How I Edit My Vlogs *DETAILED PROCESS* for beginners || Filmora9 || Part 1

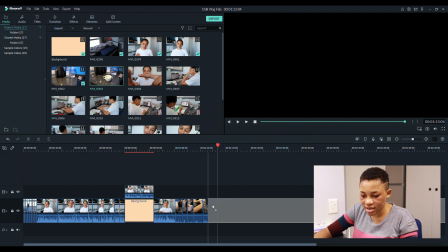I'm going to take the next clip and add to the track. Let's see.
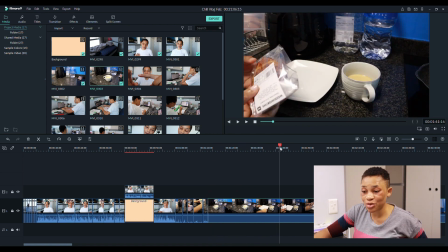Guys, I really have no idea how I'm going to edit this video because I take about 6 hours to edit my videos, so I don't know if we are going to do this for 6 hours. I think not. So I'm just going to repeat the same thing that we did for the coffee for the rest of this whole breakfast scene,
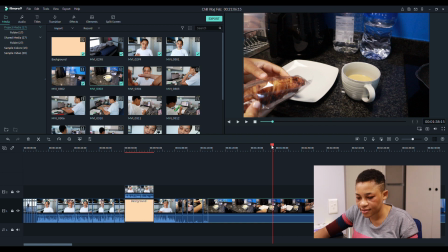and we are going to see what it looks like in the end. Alright, I want to show you guys this particular scene.
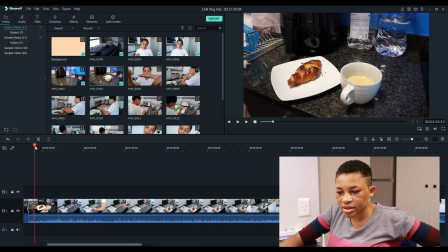So I pick up the plate, I put it back, then I carry my camera into my room,
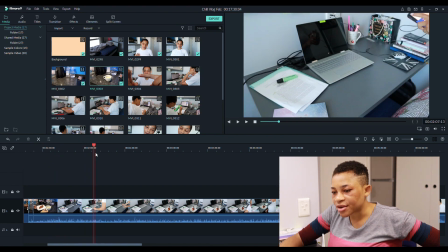set it up there, arrange the spot where I'm going to come and sit down and eat. Then I go back and come and put in the food.
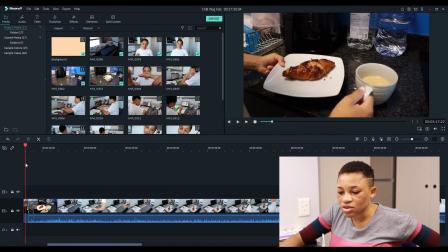I want to cut it in such a way that as soon as I pick up the plate, it goes all the way to the moment I put it down in the room.
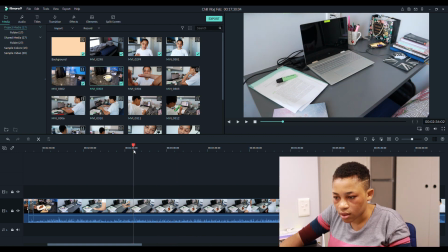So we're going to cut it to somewhere around here. Alright, we'll cut it just before this. Alright, we'll cut it here and delete everything before. So it cuts from here
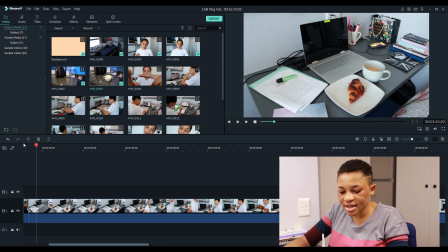to here. Alright, I find this too slow, so I'll speed it up a bit. So let's watch it back and see how it goes.
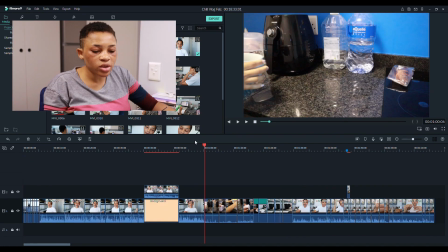This is so much better, so much better. Let's look at the breakfast sequence that we just edited.
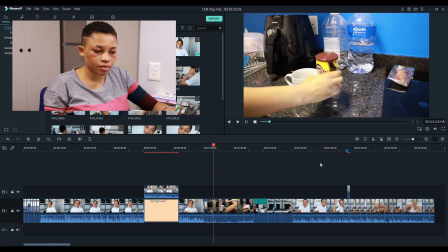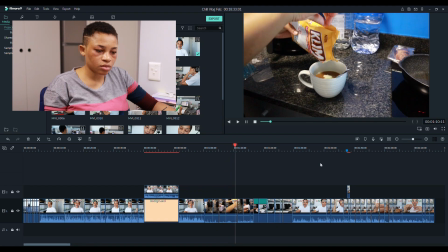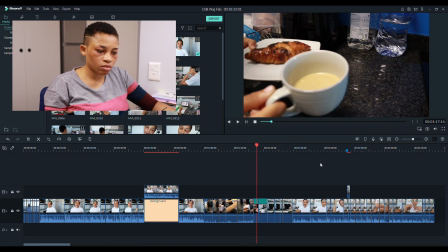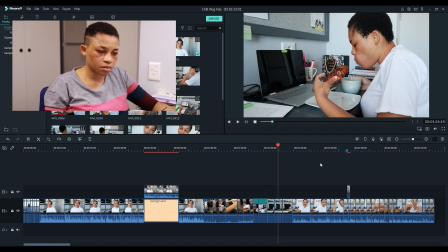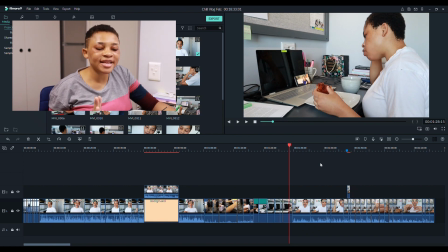I still find it a bit too long, so I'll go in and I'll shorten some of the clips and maybe increase the speed of some of the clips.
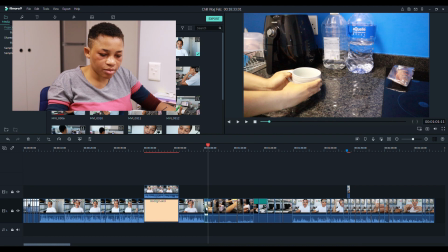This one can be shortened.
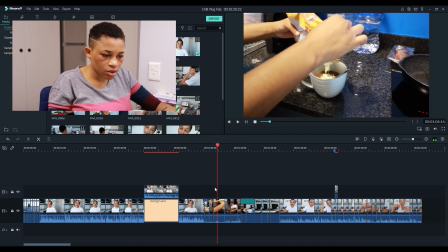We can remove this entire sugar part, and then for this we cut here in the middle.
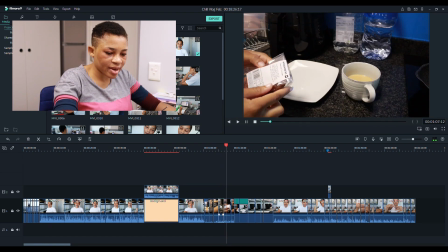We remove this entire part, it's not even necessary. And then Since I have something playing in the background, I'll completely mute that part.
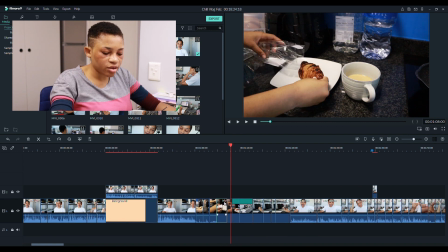And the next one, I'll completely remove this part where I'm showing the packaging of the croissants.
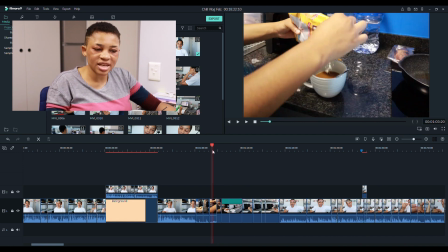It's not even necessary.
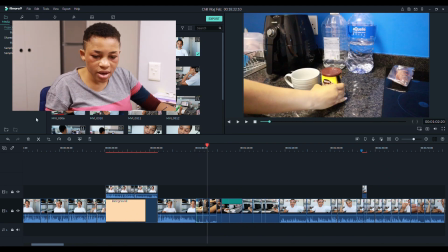And that's much better. I'll speed up the portions where I am putting down the cup and the coffee.
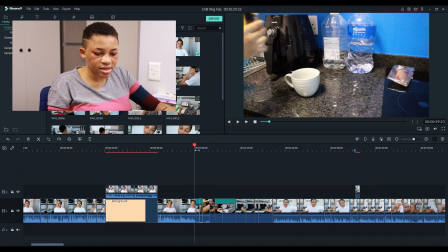Okay, let's watch and see what it looks like.
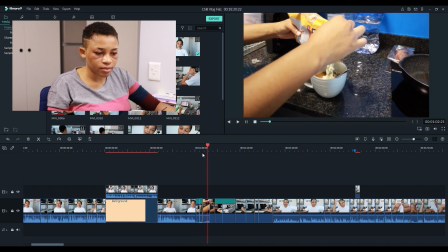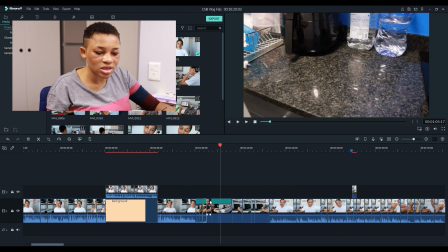I'll speed everything up. I like it fast, so it seems like it's just action, action, action.
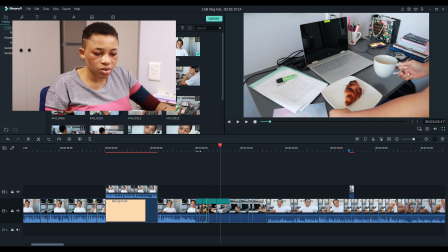Let's see what it looks like.
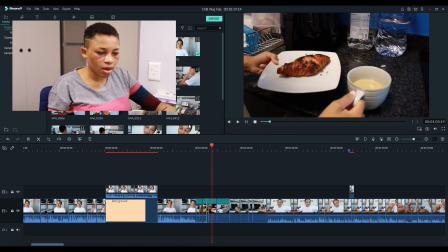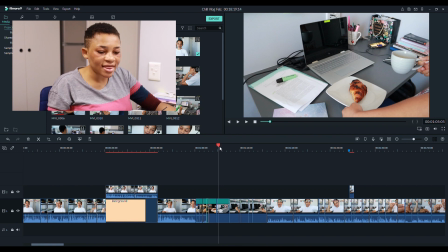This portion where I'm putting down the coffee, I think it is too slow. I'll cut out the middle of it. Cut out this middle and delete it. Let's see how it looks. Yes, that's much better.
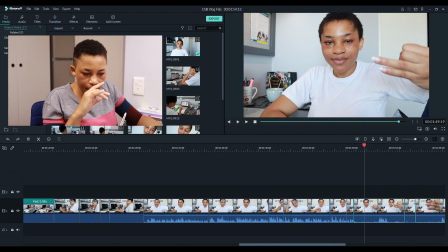All right, I think it's important to show you guys this. It's just a simple trick that I do. So if you go through this footage, you'll see that I talk, then I'm trying to show my nails in the camera, and the camera is taking time to focus.
Box, they look like this. So I went and bought.
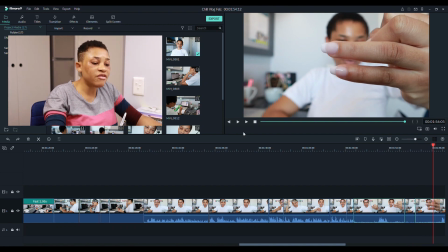You see, the camera takes time to focus. So instead of leaving that whole part where I'm struggling to make it focus in the camera, I cut the entire silent part out where I'm still struggling.